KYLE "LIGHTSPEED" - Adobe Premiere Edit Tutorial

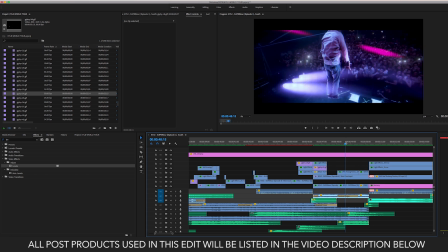(33:16)
And then all the while I have this anamorphic flare going crazy. Or I keep saying anamorphic. Analog flare going crazy. Again, just layered it over, colored it over these clips. And I have a distortion on it. You can kind of see it's kind of distorted and it glitches out. Again, wanted it very glitchy.
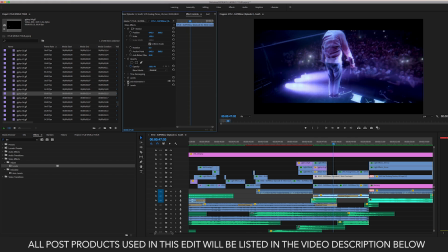(33:35)
If I were to take that glitch effect off, it would look like this. That was the clip. Does that fit the tone and vibe of my project, of this tour trailer?
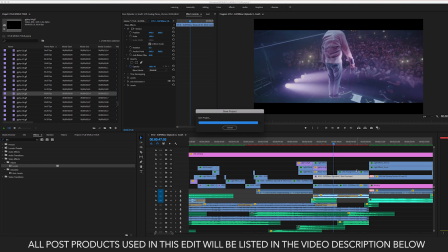(33:45)
No, it does not.
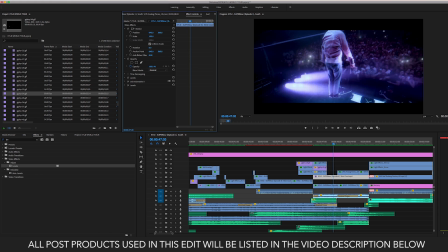(33:47)
So I trip it out and give it this distorted, spacey, otherworld feel, and it works. Again, I take that stuff off, and that's the clip. That's the raw footage. Or not raw footage, but you know what I mean. That's the actual footage.
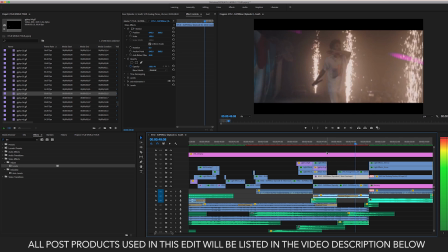(34:05)
How much
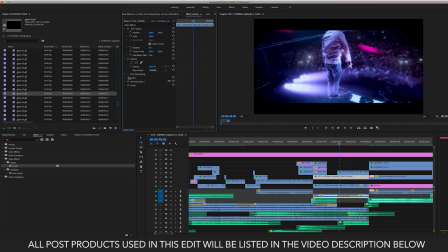(34:11)
better does this fit the tone of the project? He's glitching out. It's dark, it's crunchy, it's spacey, it feels... That's what fits the mood. And so you gotta, when you're editing your projects and you're doing the color and you're doing the effects, what are the effects,
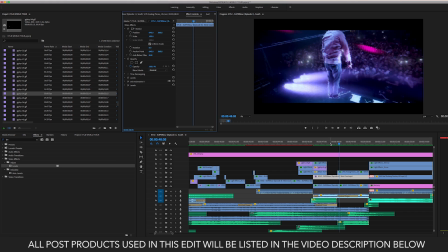(34:28)
the color, and the tone that are going to match the mood you're trying to have your audience feel with your project?
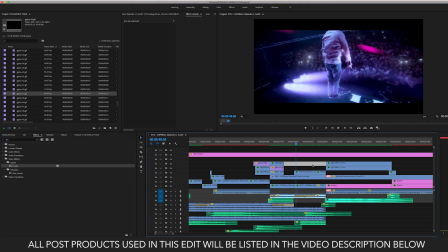(34:36)
That's so important. I talk about it a lot when coloring, like how important color is to, it's not just color, like color sets a mood for your piece, it sets a tone. It's supposed to enhance the story you're trying to tell. So the story I'm trying to tell here needed these effects.
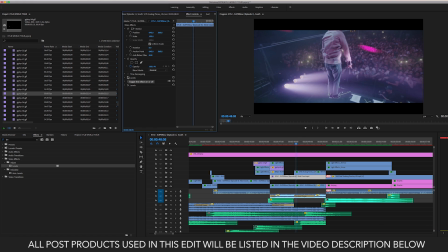(34:51)
It wouldn't work with this. And again, this is Holomatrix effect from Magic Bullet, their universe pack. It's just a presets that you can do in Premiere or Final Cut as well. But this is their universe pack.
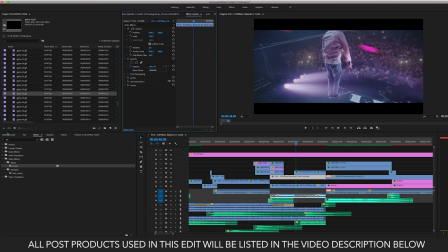(35:06)
Levels is just an effect here in Premiere, which I use to color and change a lot. It just darkens, brightens things, whatever you want. So here's levels off. Here's the levels on. Just gives it a much crunchier vibe that I was going for. A lot more contrasty than that kind of flat original look.
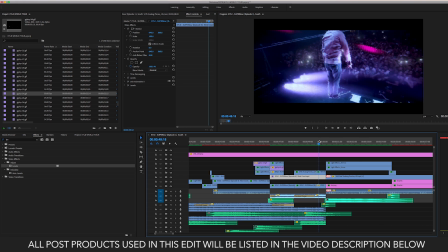(35:28)
Then moving on here to the final part here.
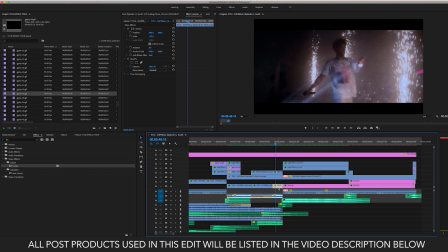(35:31)
Again, this glitch, we have this clip, the holomatrix effect on it.
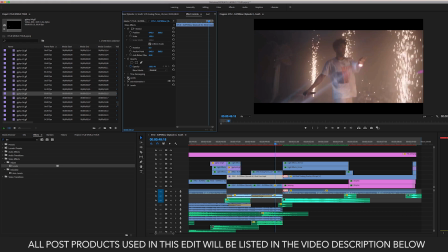(35:38)
If I were to take it off, there it is, normal, right there. Crunched it down and then threw on the holomatrix, boom. Gives it that feel. And then right here, we have the big bass drop.
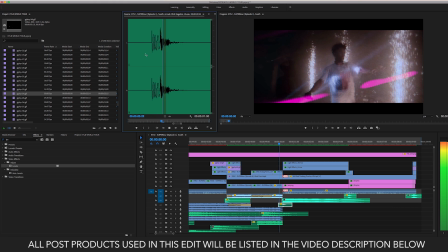(35:54)
We have the sound, little glitch sound, bass drop, and then the title.
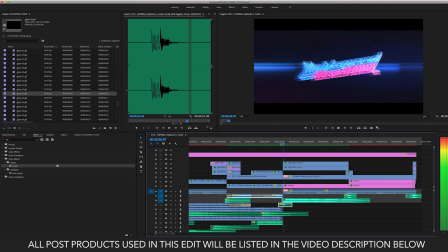And then on top of that, the very first thing, when it glitches and we have that sound, we have light effects.
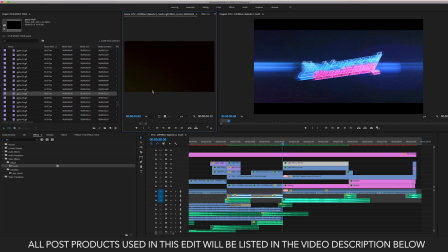(36:20)
Let's see here, click on that. Light effects number 44 from Tropicolor, just a slight glow. And then we have the flare, the anamorphic flare from Tropicolor right here. Light effects pack, or no, this is light effects. Is this one light effects? Yeah, this is a light effects pack as well.
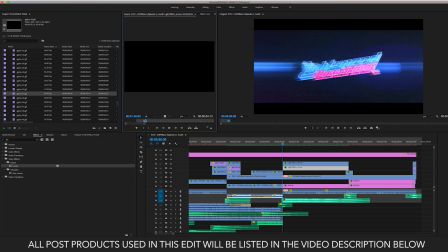(36:40)
This is an anamorphic flare. So light effects pack, boom, layer it right over the title, on the sound, kind of fades in and out. The other light effects, you can see it kind of subtly in the background, illuminating the background. Music fades out.
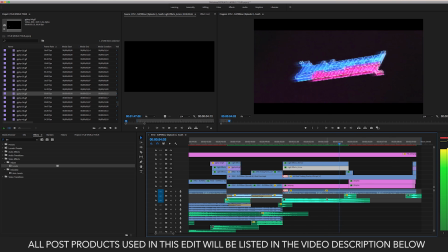(36:58)
Title zooms in, and glitch. Same thing here.
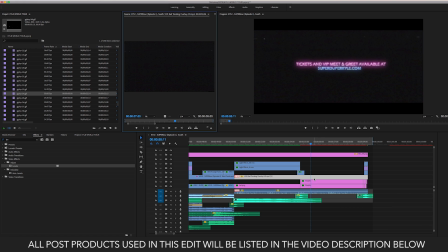(37:02)
We have the bad VHS tracking overlay on all this stuff that I used earlier. This kind of tracking overlay, I just laid it over both titles. So we kind of get this VHS tracky look, glitchy, the universe holomatrix over both these text titles with the VHS tracking layer,
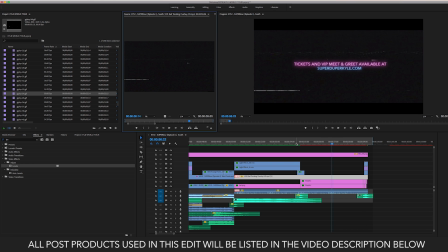(37:20)
the color, and the sound. Again, I have that gurgly sound in the background.